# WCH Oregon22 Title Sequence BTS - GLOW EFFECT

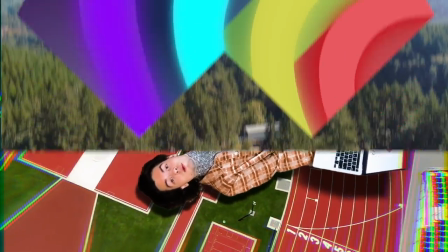I'm Quinn Connell, and I edited the title sequence for the World Athletic Championships Oregon 2022.
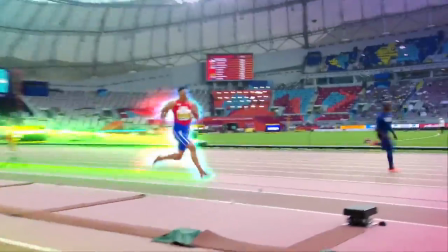Today I'm going to show you how I made all the athletes glow. This dazzling and 80s inspired effect is created entirely in Adobe After Effects with no plugins.
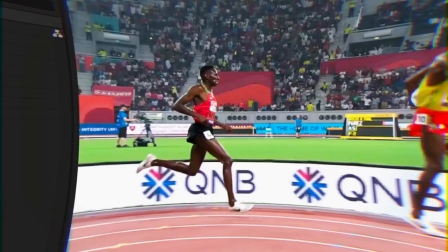Let's break this down. I started with the base shot of the athlete. It helps if most or all of their body is clearly visible.
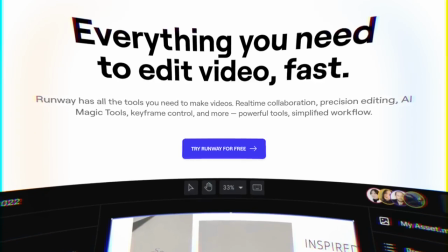I used the excellent tool Runway ML to rotoscope the athlete in just a couple minutes.
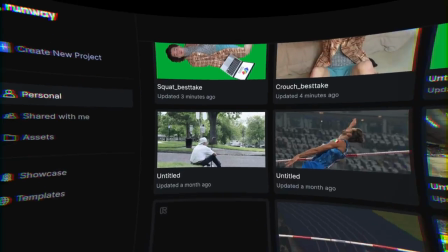I highly recommend this website for its sheer speed and accuracy. Also, it's free for 720p exports.
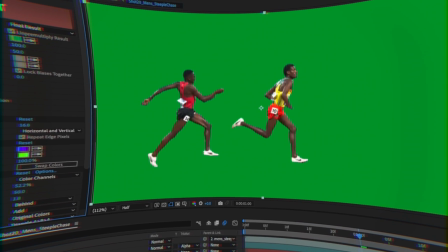So I bring the 720p export back into After Effects, allowing me to use key light to chroma key out the background color. Here's something important to note. The way chroma keying works isn't by deleting the green pixels, as often thought, but rather by finding all pixels with similar RGB values and reducing their alpha value to zero. This is the opacity value. It's also how PNG images work.
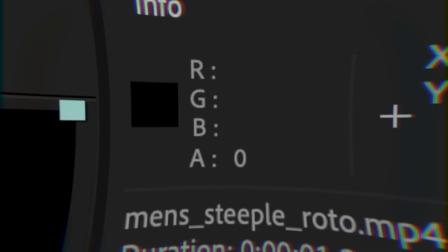Now I have this matte where black is pixels with no alpha visibility, and I can make use of another After Effects tool, the track matte.
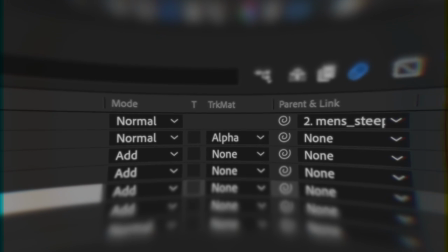This takes the alpha values of one clip and uses them to cut out the same pixels in another clip.
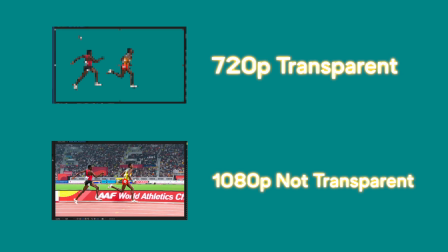Since my matte is only 720p, but the project files are 1080p,
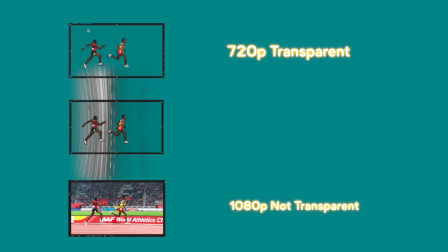I can apply the matte layer's alpha values to a copy of the 1080p layer to get a 1080p clip with the background removed.
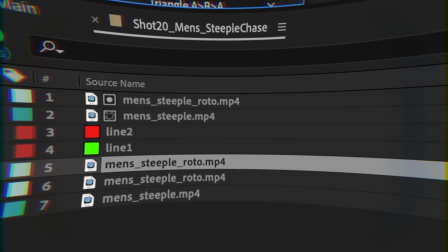Now that I have the original clip, a cutout mat right on top, we can make more copies of the mat and apply fun effects to them.
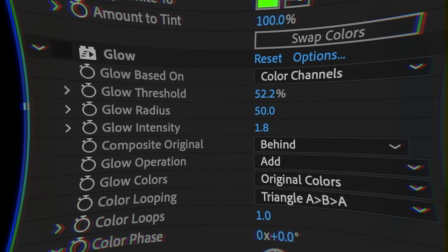To make the glow, I use three primary effects that I dialed in for each shot. I start with Gaussian blur, which widens the border and blurs the inside colors.
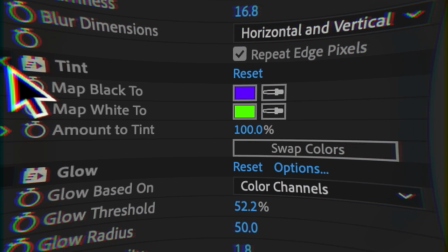Then I apply tint, which creates sort of a duotone look.
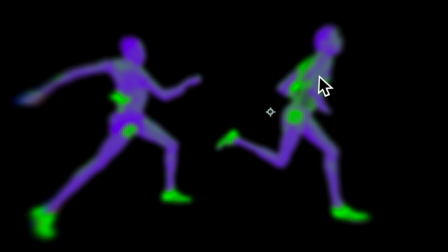Tint grabs all the pixels that are closer to black and maps them to a new color, and does the same with white.
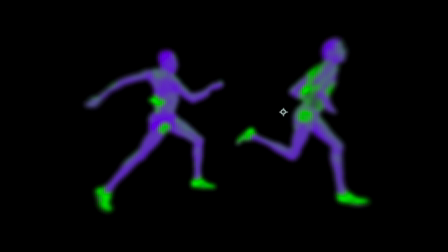Along with Gaussian, I can bring out some very interesting orbs of color that can then be intensified by our main effect, glow.
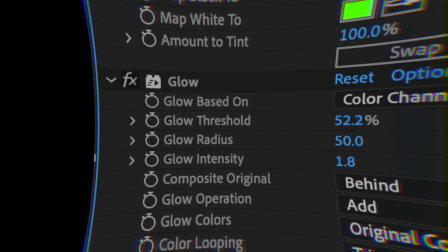Glow has many parameters to play around with to bring out some very interesting bloom effects, but for the purposes of this project, I found that these work the best.
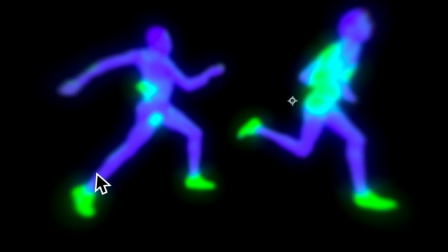This turns the already cool-looking matte into something absolutely spectacular. Now we have a base layer, a matte layer, and a glow layer.
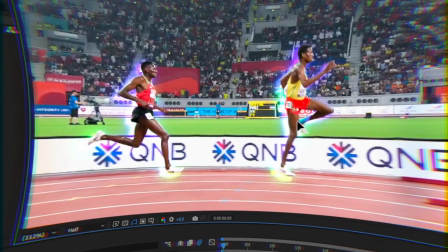It looks fine, but thinking about this as an actual light source in the scene, it would probably be way brighter and larger in heat than it currently looks.
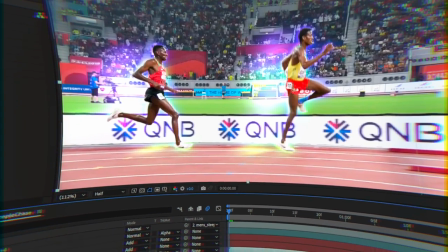So I make a copy of the glow layer with way more Gaussian and add some directional blur and offset to it.
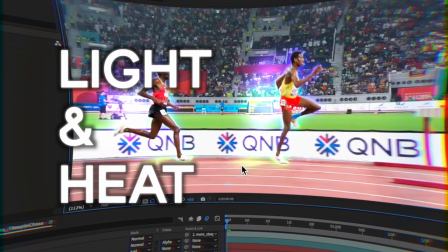This is closer, but it's still not selling the pure light and heat that would be radiating off of this if it was actually bright in the scene.
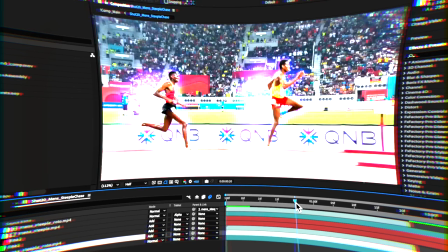It would be peaking.
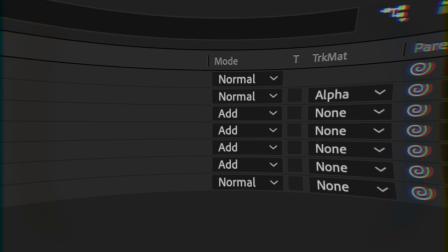I'm going to turn the blending mode to add, which looks at each layer's pixel color values and does a math operation to combine their values somehow.
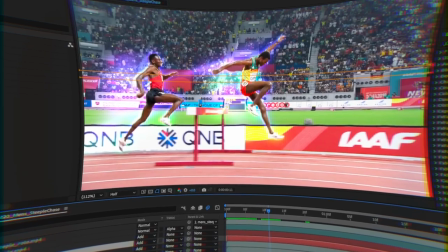In this case, adding them together to make it brighter. This works reasonably well with one glow, but when both glow layers are feeding off of each other,
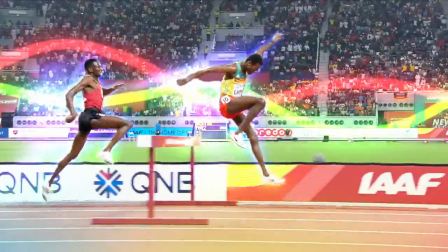you get this really bright, high contrast glow that looks great in the shot. And that's how I made the glow effect for the World Championships Oregon 2022. You can check out my channel to see other behind-the-scenes videos on this awesome project. Thanks for watching. Peace.